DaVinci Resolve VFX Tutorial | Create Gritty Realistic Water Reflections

Hello fellow human beings today I just want to give a quick tutorial on how you can get this cool reflection effect.
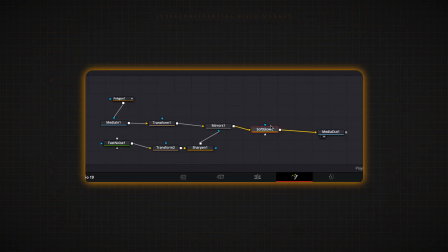(0:05)
There's no fancy 3D effects involved it's all simple nodes in the Fusion page of Davinci Resolve. Okay without wasting any more of your time let's transition to the unnecessary top angle keyboard shot for the tutorial.
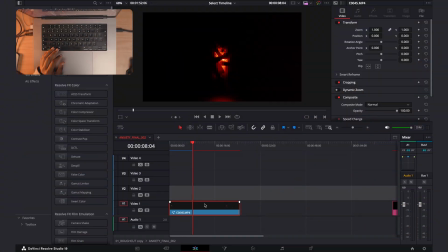(0:18)
Okay hello and welcome to the angle that we don't need. Okay so as you can see I have my shot here and as you can see there's nothing in the background and the reason why is because i shot it with a black backdrop and i got rid of any indication that there was a
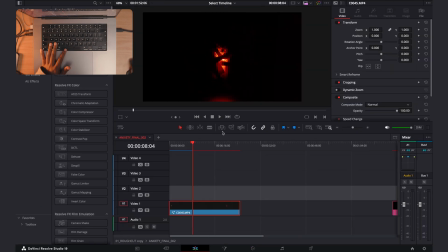(0:35)
background with color grading you don't need a black backdrop you could just have any any old shot and if you want to have them in a black board you could just cut them out but i just shot it in a black backdrop because this is the whole kind of look i was going for so you will take this shot and you'll go
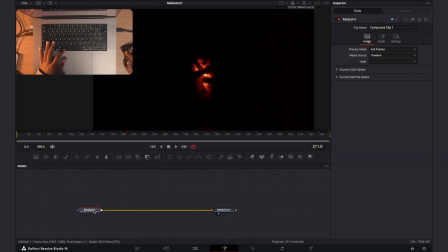(0:53)
down here into the fusion page okay so now that in the fusion page the first thing i want to get rid of is i don't know if you can see the spill here from the this light it's on the floor of the it's on the floor of the room that i shot in
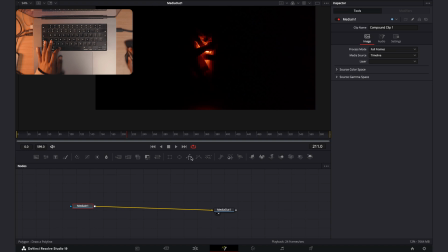(1:07)
so i want to get rid of it so you want to go up here to the mask section and i'm going to choose a polygon node and this basically allows you to draw a mask so what i'm going to do is i'm going to just draw a quick garbage mask I'm going to
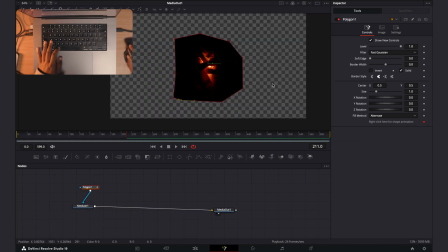(1:22)
connect it to the footage as you can see there's a checker underlay to showcase that there's nothing behind here I
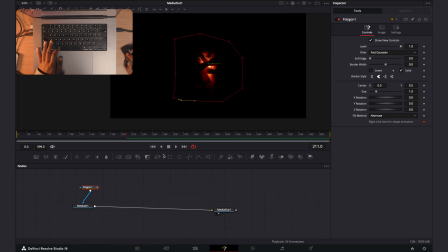(1:29)
don't like that I want to see how it's going to actually look so I'm going to get rid of that and as you can see now that's a black void and then the next thing is I want to make room for the actual reflections I'm going to click on the media I'm gonna
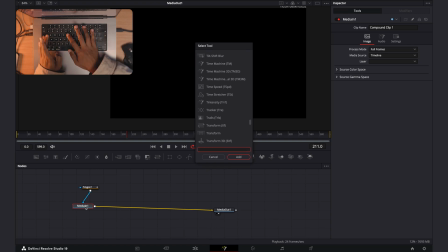(1:42)
shift spacebar and I'm going to go to transform click on this one and I'm just gonna drag this up and just
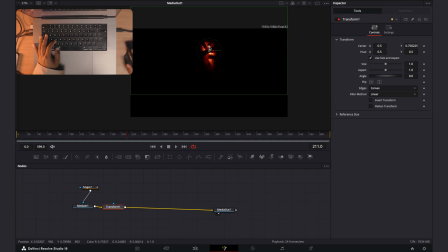(1:52)
zoom out of it like this up okay I think that's enough and now finally we can add the beginning of the reflection so I'm going to click on transform shift space I'm gonna click on mirror there we go and I'm just gonna
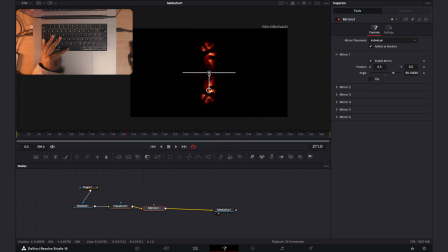(2:08)
do this like it down very cool and with the previous reflection tutorial I did I didn't really add the next part which
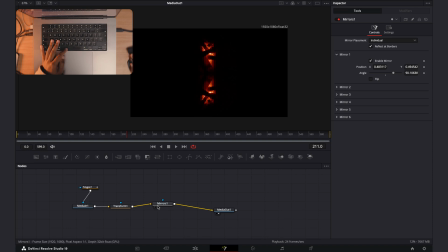(2:20)
actually adds some really cool atmosphere and realism so what we actually want to focus on is this mirror effect so what I'm gonna do is I'm gonna click on nothing I'm gonna go shift space again and I'm gonna go to fast noise this one over here and add and i'm going to connect
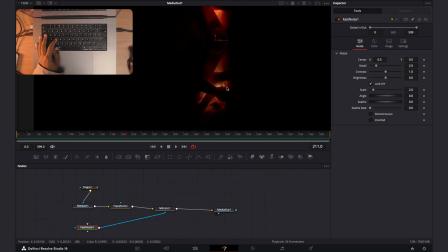(2:37)
it to mirrors i'm going to zoom into the reflection so you can see what i'm going to do i'm going to click on the fast noise put the detail all the way up put the contrast all the way up and then put the scale all the way as you can see we're immediately
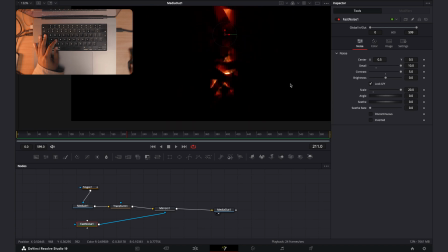(2:51)
getting this fake rock effect that's not exactly correct what i'm going to do is i'm going to stretch it towards the camera so it looks almost correct with it when it comes to perspective because realistically the camera is kind of low so these implied reflections or rocks or whatever in this water would
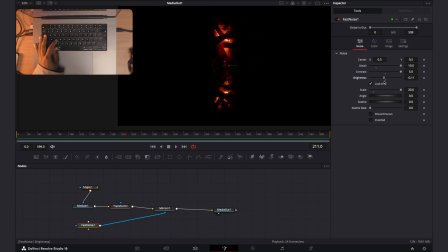(3:06)
kind of look more stretched by the way the brightness slider can be used to kind of spread the effect so the next thing i'm going to do is i'm going to click on the fast noise shift space go to transform again click on the same one and by the way now you can
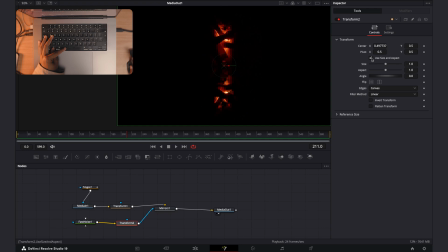(3:23)
move around the fast noise but the main thing I'm gonna do is I want to uncheck this and I'm going to go to the X size and I'm just gonna spread it maybe zoom in you can kind of see it gives that effect it's flattened so it kind of gives the effect of
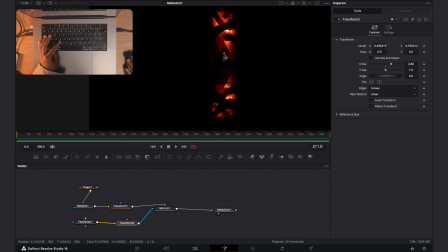(3:40)
the camera being lower so it adds to the realism of this effect the next thing I'm gonna do is I'm gonna hit transform and I'm gonna go just space again i'm going to go to sharpen and
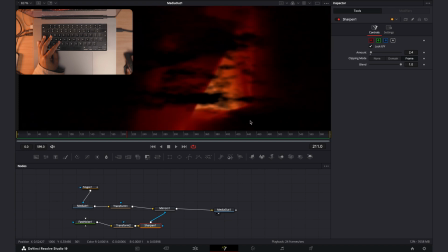(3:52)
i'm going to i'm going to show you what the sharp effect does zoom in as you can see it really looks like these bits of dirt are in is in the water and that adds to the overall atmosphere and realism of the shot i'm going to go to the sharpen amount and i'm
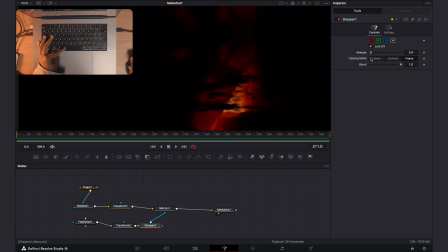(4:06)
just going to go up as you can see this allows you to further mess this is without it by the way and this is with a bit of sharpness you don't want to overdo it because the moment you add even a bit it adds all this extra detail so let me show you
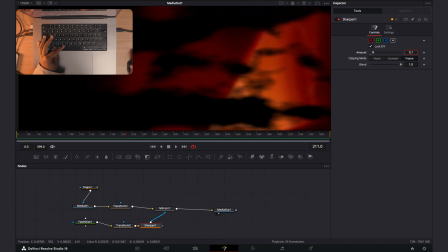(4:21)
this is without this is with just a bit but if you overdo it you see it just loses details I'm gonna go just a little bit it's like these small bits of debris
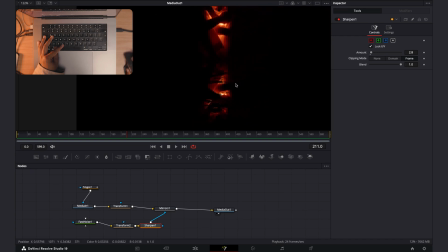(4:29)
and if you zoom out it kind of looks like this cool effect okay the next thing I'm gonna do is I'm just gonna add an overall soft glow to the shot that's too much and
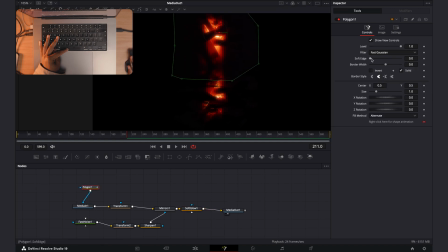(4:48)
then I'm also gonna to go to the mask effect and I'm going to soften the edge a lot. Let me just click away look how this looks that looks quite cool looks like he's looking down into or I'm looking
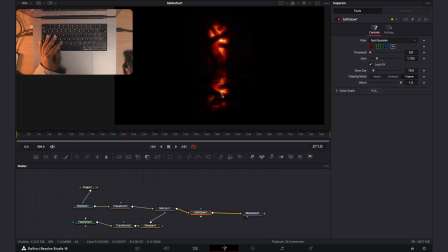(5:03)
down into the inflection over here and now the next thing it really adds to the realism because as you can see the camera's supposed to be focusing on me as of now they both look kind of in focus so I'm going to fix that i'm going to go to soft glow shift space and i'm going to go to tilt shift blur
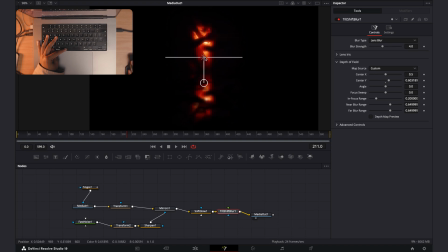(5:21)
and as you can see torture blur basically gives you a plane of focus and if you can see um now the reflection is in focus but i'm out of focus and if i move up now i'm in focus and the reflection isn't but that's a bit too much so i'm going to go to in focus range i'm going to move that up
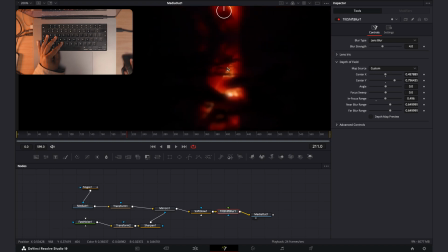(5:44)
and now you can see there's a nice transition of out of focus a bit more in focus a bit more in focus and in focus and there you go that's basically how you do the effect I hope you learned something from this video and yeah I'll see you next month probably I don't know